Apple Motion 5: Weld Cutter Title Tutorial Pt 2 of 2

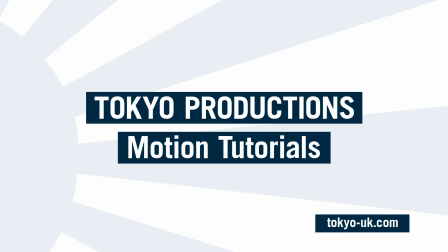(0:02)
Welcome back to part two and we're going to start putting the whole animation together.
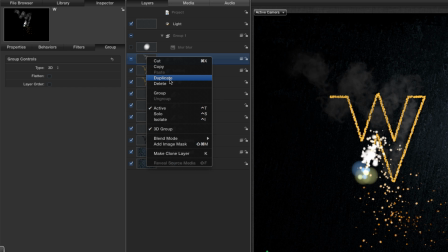(0:07)
So I'm going to duplicate my group which I've called W and I'm going to call it E which is my second letter and all we need to do is take that group go to frame 150 and
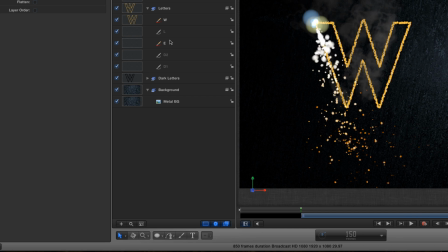(0:19)
type shift square bracket and now we've
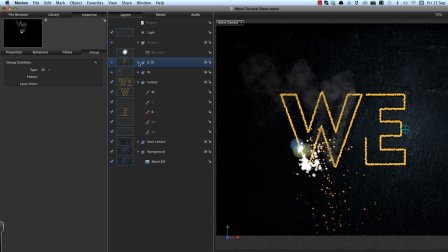(0:24)
got that group starting at 150 and we need simply to change the motion path for the blurry sparks in this case to the E and I can do that from this motion path shape source menu
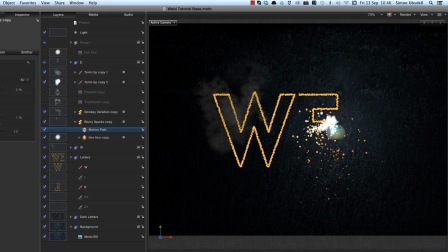(0:41)
and now I've got my particles following the first letter particles following the second letter and we just need to repeat that with all the letters.
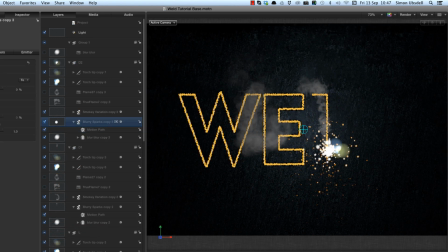(0:52)
So I could have made you sit here and watch me do that but instead I've jumped ahead and done it.
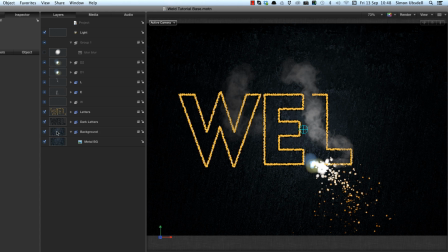(1:01)
I want a kind of fiery effect inside those letters and in order to do that I'm going to come to my letters, make a new group just above them, Command-Shift-N,
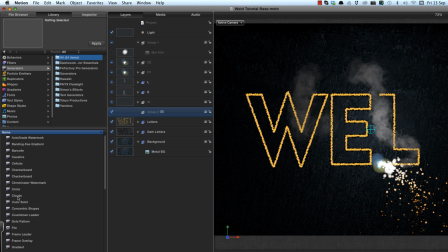(1:12)
come to my library generators and select my favorite clouds generator and add it to the group.
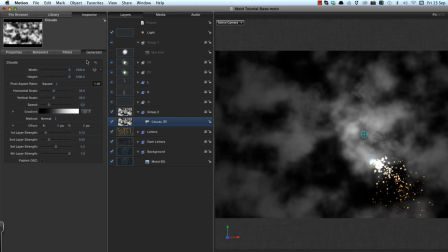(1:20)
I'm going to come to inspector and the gradient. I'm going to use a gradient that I've made called fire, and you can see what that looks like.
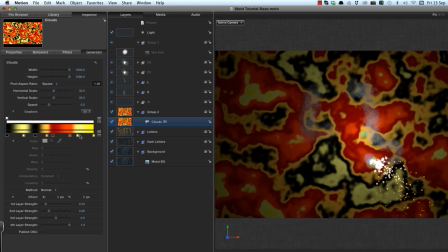(1:33)
There you go. You can see that I've used those fiery looking colours on various points. Okay, I want to reduce the speed down to 0.2,
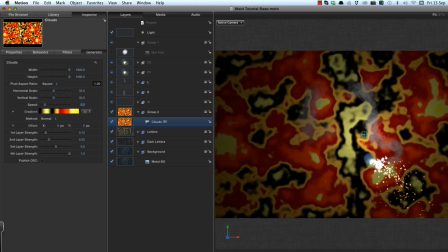(1:43)
so it just gently flickers, and then I want to take the clouds, add an image mask, and the image mask is going to be that entire letters group, which I'm going to drag in like that.
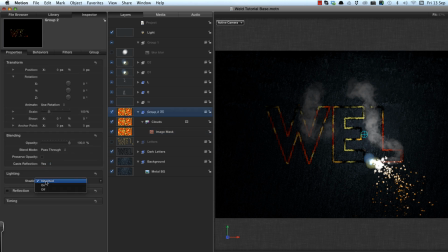(1:57)
We also need to make sure that this lighting is not inherited either, because we really want that to burn through.
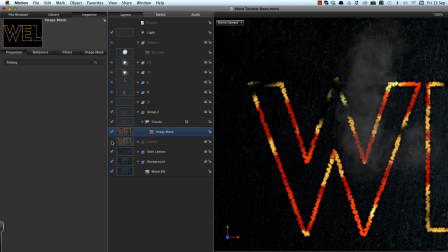(2:06)
And having applied that, I obviously need to turn that group back on again, because it automatically turns itself off. There we go. And now I'm going to do two things to the cloud layer. Oh, several things. I'm going to come to the group, turn the shading off, come to the library, and I want to blur the mask.
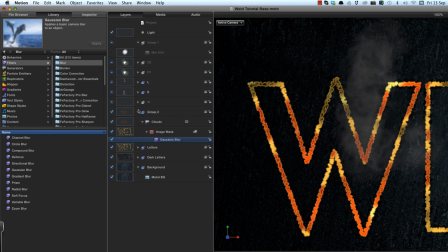(2:26)
So you can use Gaussian blur and apply it actually to that mask itself. Come to the inspector, set the amount to 30.
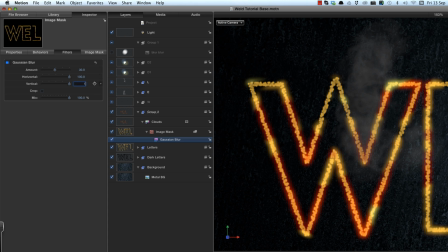(2:35)
And I'm going to reduce the vertical to 15. so we get a more sort of streaky effect which I think is looks a bit more photographic. And then we're going to copy that blur to the clouds themselves just to soften them up a little bit and
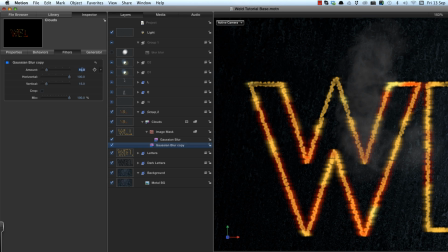(2:53)
reduce the amount down to 10 and increase the vertical back up again.
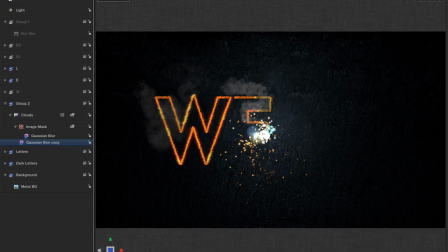(3:00)
So now we've got a nice burning inside
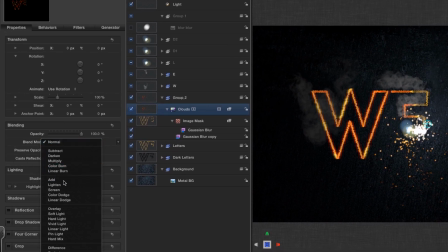(3:06)
and in order to really make that burn I'm going to set the blend mode to add There we go.
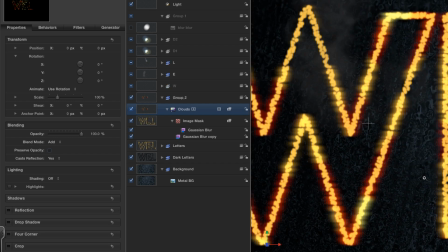(3:12)
That's looking good. You'll notice that there are some holes in where this has been cut out. That's because I've kept the number of particles in the letters down in order to keep this tutorial at a reasonable pace.
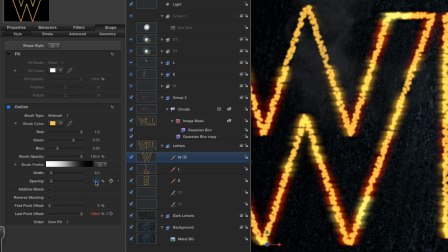(3:29)
If you really want to get them looking nice and filled in, in, you can reduce the spacing. See how that's changed the W? Reduce the spacing down to about 8 or something just to fill it in.
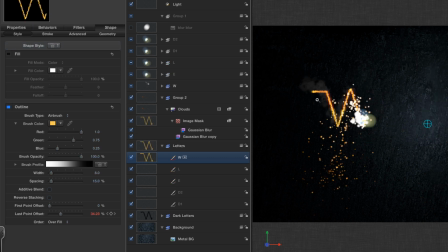(3:43)
You obviously get a performance hit since all of those individual airbrush points are actually particles.
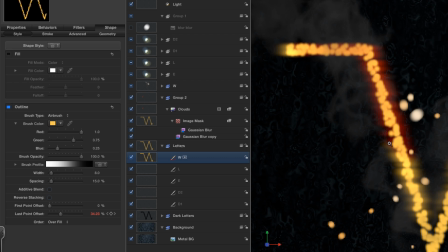(3:51)
Obviously the tighter the spacing the more particles you're generating and that slows things down.
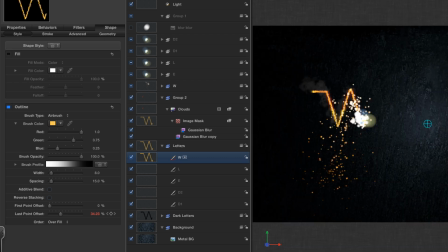(3:58)
Just a few more things just to smarten it up. We're going to add a glow to that letters layer, like so, and zoom in.